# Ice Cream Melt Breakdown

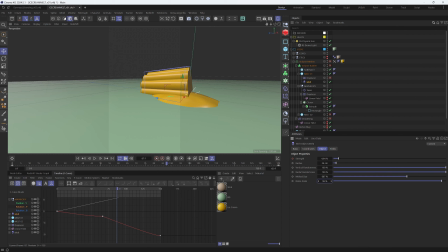491s
So you can also increase or decrease the noise scale. I was pretty happy at 66, so I'll just leave it at that.
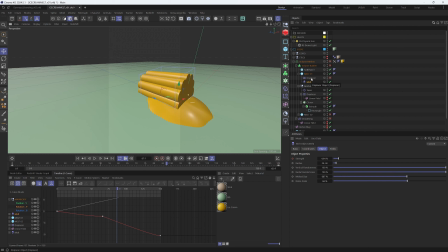498s
And to add some further irregularities, I also used a displacer with a height of 5 centimeters. So we'll just go ahead and activate that. And for the shading of the displacer, I just used a standard noise within Cinema 4D. And I set the scale to quite high, so somewhere around 200%,
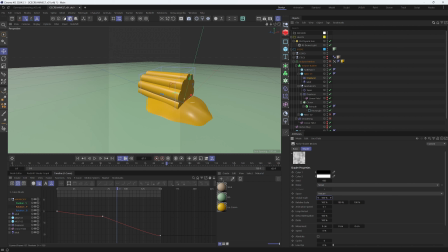517s
just to spread out the noise details so it's not, too fine of a displacement. I've also set the animation speed to 0.1, so the noise very subtly moves around as we scrub along the timeline.
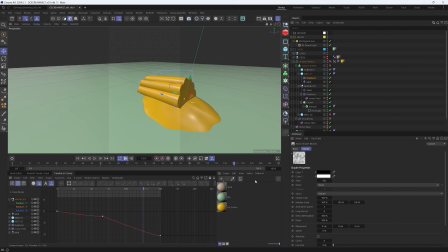531s
And if I set this to, for example, 5, you can see, what kind of crazy stuff it can do. But obviously I want this to be a very smooth, liquidy surface. So 0.1 will do really good for me. And we'll just go ahead and reactivate the volume measure and volume builder just so we can see how this looks with everything melted together.
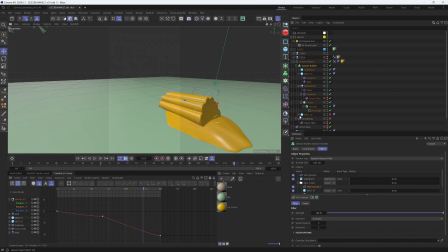548s
And that's looking super sick. So yeah, we can just go ahead and reactivate the Melt 2 sphere here, which is the exact same shape.
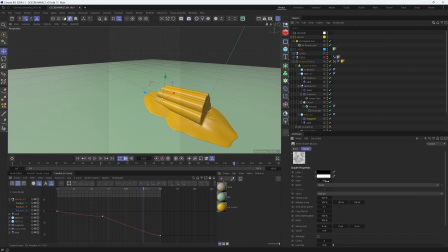556s
I've just changed the displacement seed, I believe. So it's 666 in this one and 665 in the other one. And I mean, if you want to move this around, I've locked the Y-axis for my move tool here, just so I'm dragging it along the X and Z axis.
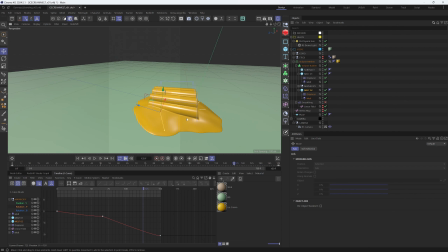573s
So, I mean, yeah, this is very, comfortable, customizable way of working.
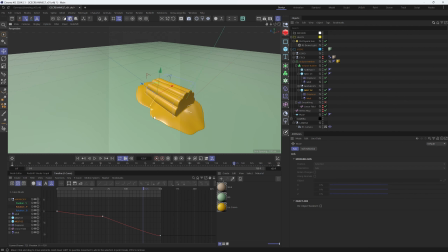579s
I just keep it as it works. I really like the shape that it creates here. Now, a lot of the heavy bits within this volume builder happens when we start to smooth things. And I kind of found that smoothing certain parts of it worked best,
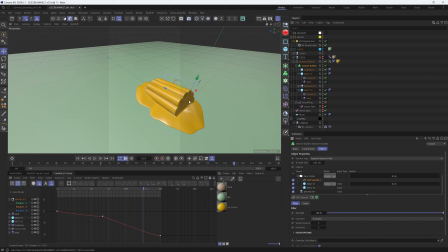597s
since we still kind of want the main shape to maintain its shape without getting smooth too much, while as the fluid here melting outwards, we kind of want that to be really, liquidy and not have much definition.
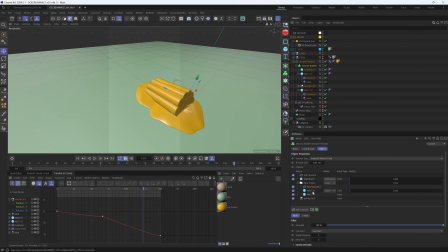610s
So what I did within the volume builder here, as you can tell, I put the melt 1 and 2 spheres within a separate folder and put a smoothing effect on top of that only affects these ones. And then I have a separate smoothing that affects everything below.
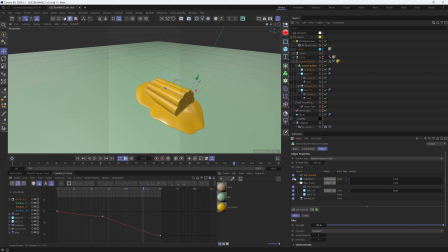628s
So if I just go ahead and deactivate the main smoothing here, I can see what that does to the effect. And then I have the separate smoothing here just for these melting spheres that I can control separately. So I mean, I could even increase this to 6, for example, if I wanted to.
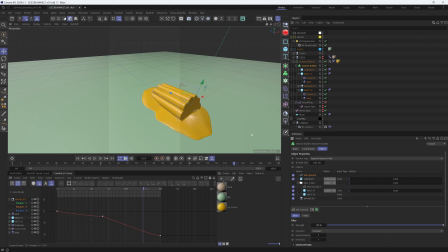647s
And then I have this additional smoothing effect that kind of applies it across the entire shape. So yeah, I'll just go ahead and reset this to the previous value. So to create a new folder, for example, within a volume builder, you just hit this little folder icon here, and then you can just drag stuff in that you would like.
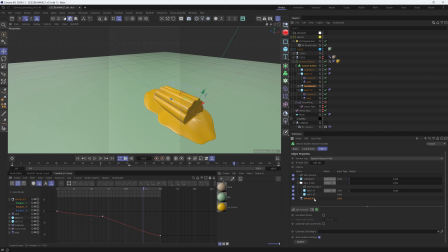665s
So yeah, super easy way of working. So I also have the main body object here at the bottom. So that's everything that is contained within the volume measure. Now, with all of that in place, I was really happy with the effect, but there was some additional stuff that I wanted to add,
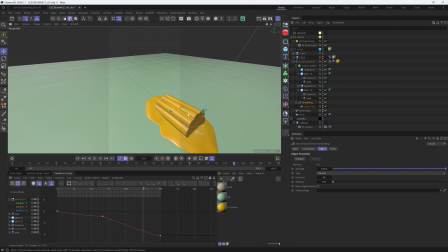681s
which was, for example, a kind of smoothing effect that happens from the top downwards,
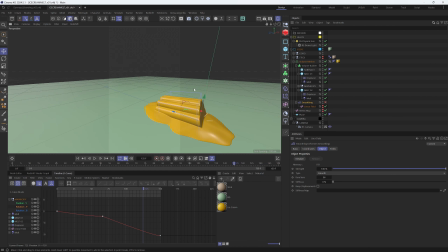686s
as if, the rays from the sun is really, melting this at the top of the shape. So I added this smoothing deformer, which you can find under the deformers tab right here. So if we activate this, I also set the iterations to a quite high value.
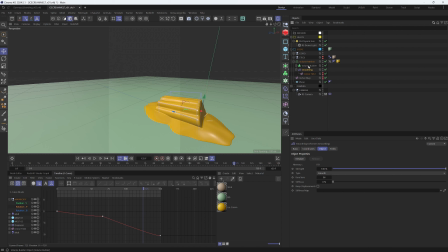704s
So if we activate this, it's also important to note that I put this within the volume measure hierarchy and not below the volume builder. So I'm smoothing the volume mesh and not the meshes within the volume builder.
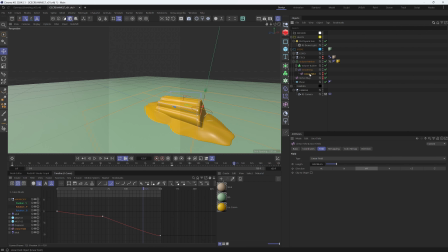718s
So important to note. And kind of what's driving this is a linear field. So if I just pull this up and down, you can see here that as I'm pulling this up and down, I'm smoothing the shape as if it's like getting wet and starts to melt away.
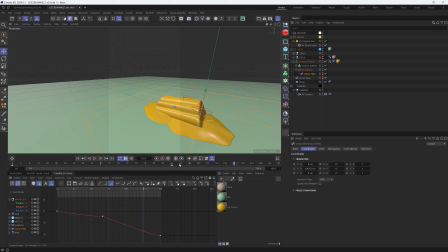734s
So needless to say, I've keyframed this in the y-axis.